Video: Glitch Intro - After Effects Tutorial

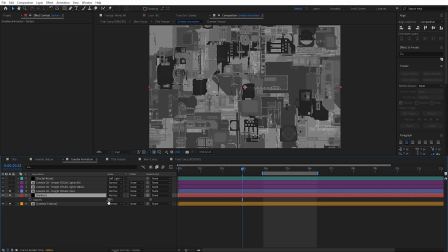(4:07)
I created a black solid sitting on top of the original gribble texture and set it to 50% opacity so the Vegas lines were a bit more visible.
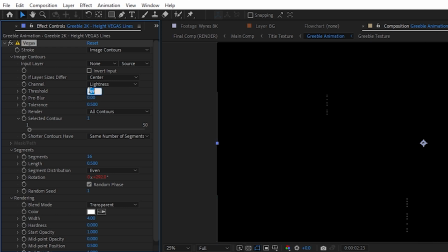(4:15)
You can tweak the threshold amount to determine the amount of lines.
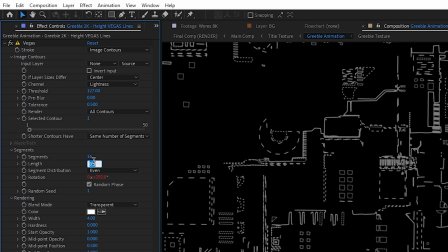(4:19)
I set the segments to 16 with the length at 0.5 to get dashed lines for extra detail. You could also set the segments down to 1 if you want a continuous, uninterrupted line. Do keep in mind that the more segments you have, the longer it's gonna take to render. The rotation value gives movement to the stroke lines, but instead of animating it manually,
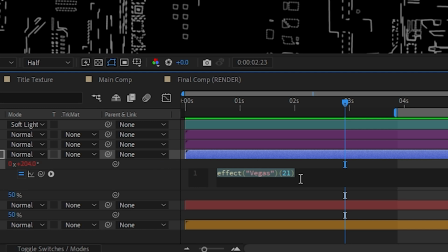(4:38)
I use the time times expression to give it a constant evolution of 100 degrees per second.
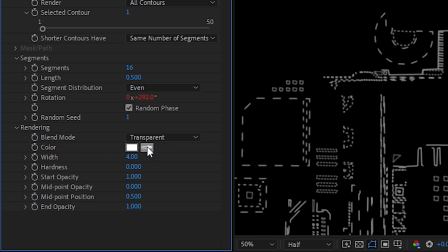(4:44)
As for the rendering, I set the blend mode to transparent so the original texture would go away, and we're only left with the strokes, colored white, and with the width set to 4. I also modified the other opacity settings until I got something I was happy with.
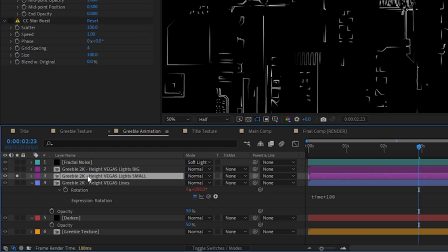(4:57)
I then duplicated the Vegas layer, On this duplicated copy, I first set the segments down to 1,
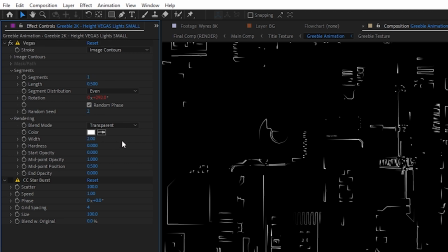(5:03)
randomized the seed, made the lines less thick, and finally added the CC Starburst effect,
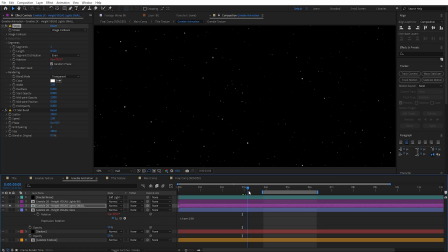(5:08)
which generates sphere particles based on the layer's pixels.
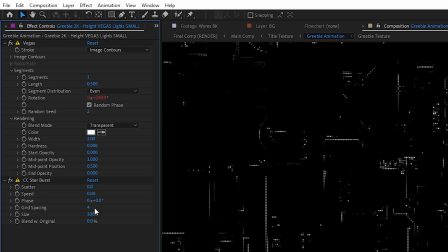(5:12)
They do animate though, so I set the scatter and speed down to 0, and then modified the grid spacing to determine the amount of dots across each stroke.
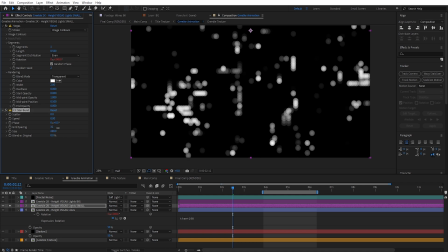(5:21)
That, together with a size value, will determine the amount of particles and their size. And now, our circuit has received a light upgrade.
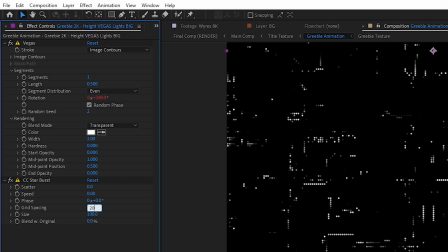(5:30)
I then duplicated the starburst layer, set the grid spacing to 20 so we would get some bigger dots, and also changed the random seed.
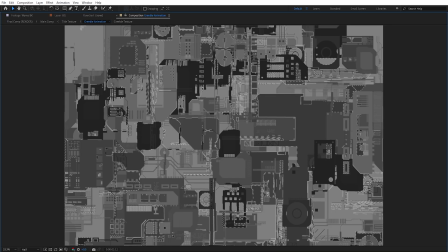(5:38)
It's all about adding many subtle layers with different settings, which all add up to give the impression of high random detail,
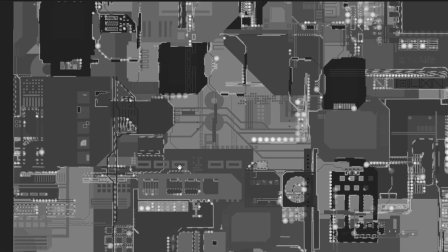(5:45)
when in fact, if you look closely, it's all gibberish.
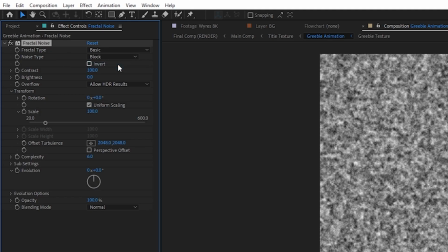(5:49)
Speaking of adding detail, I used the fractal noise effect on a different layer with the noise type set to block and the complexity down to 1, so we get this flat layer of squares, which look like a circuit grid.
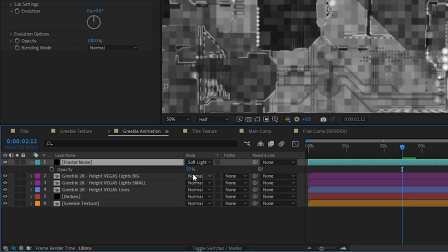(6:01)
I then tweaked the scale to roughly match the overall size of the strokes, and finally set the layer's blending mode to soft light with 10% opacity. At this point, I was pretty happy with the greeble texture animation, so I decided to focus on the title.
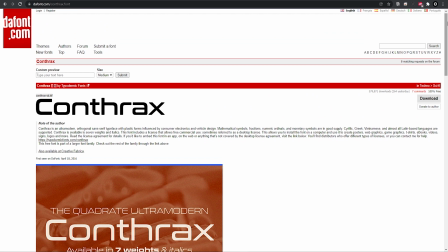(6:16)
I went on to search for a futuristic sci-fi font and found this really cool one called Conthrax.
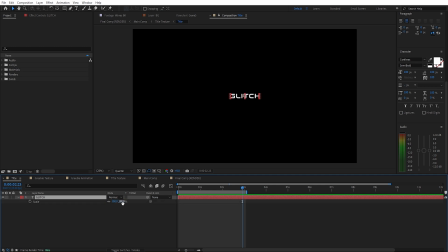(6:21)
I then created the title by using that font, adjusted the size and tracking, and then pre-composed it, as always, so we can go back whenever we want, edit the text, and it automatically updates across our entire project.
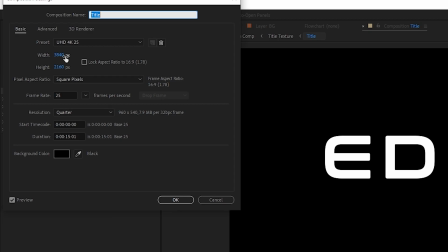(6:33)
Oh, and I also made sure to set the resolution of this title comp to 4K as well, because of the close-up shots.
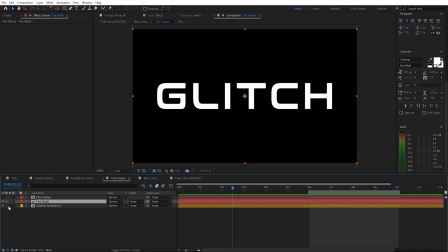(6:39)
I then dragged the title comp into a new comp called Title Texture, which is where I would combine the title with the greeble texture animation.
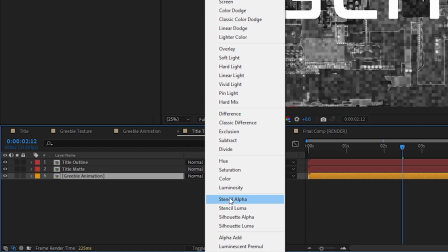(6:47)
At first, I duplicated the title, set the original copy to Stencil Alpha,
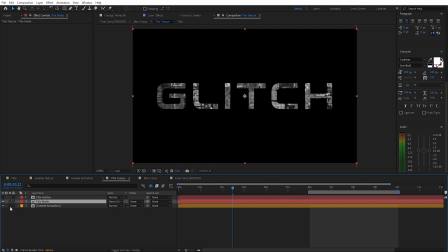(6:51)
so anything underneath this layer would be isolated based on the alpha channel.
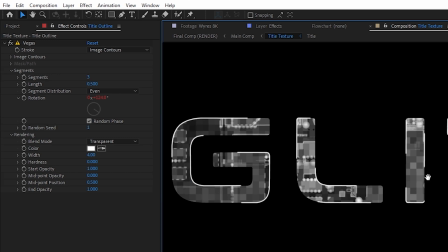(6:56)
As for the second copy, I used the Vegas effect again, this time to generate stroke lines around the title contours.
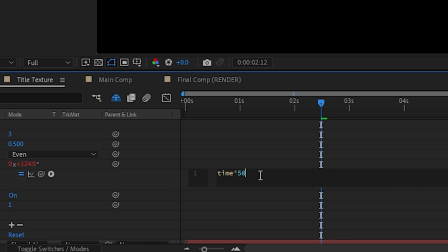(7:03)
I set the segments to 3 with a constant rotation evolution of 50 degrees per second, and finally set the width to 4. At this point, the title was looking fine, but it lacked a bit of extra detail.
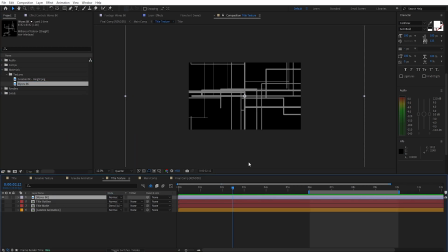(7:14)
This is where the wire texture comes in. I could have used the Vegas effect for this as well, but seeing as I wanted these to be static lines,
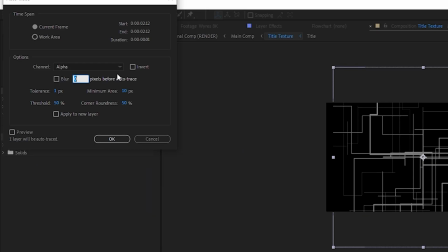(7:22)
then I opted to use the auto trace feature to generate masks based on the luminance channel of the image, copied those mask paths over to a solid, positioned them so they would cover the entire title, and added the stroke effect.
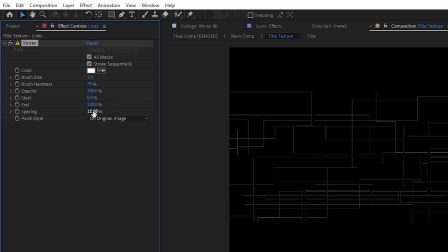(7:34)
I made sure to check the all masks option, adjusted the brush size, set the spacing down to 0%, and the paint style to on transparent.
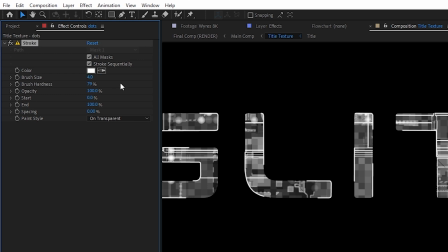(7:43)
For some more detail, I duplicated the solid, increased the brush size a bit, set the spacing to 100% to get a dotted line, and set the brush hardness to 0% so the dots would be less pronounced. I even animated the end value to have both the lines and dots draw in. I now had all of my elements ready, so it was time to put them together. In the main composite comp, shall we call it,
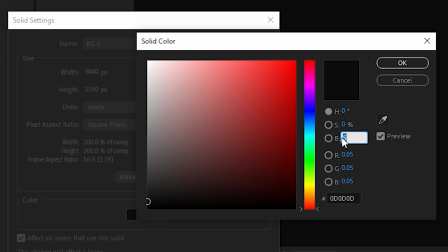(8:06)
I first created a new solid which would serve as a background with just a bit of brightness so it's not completely black.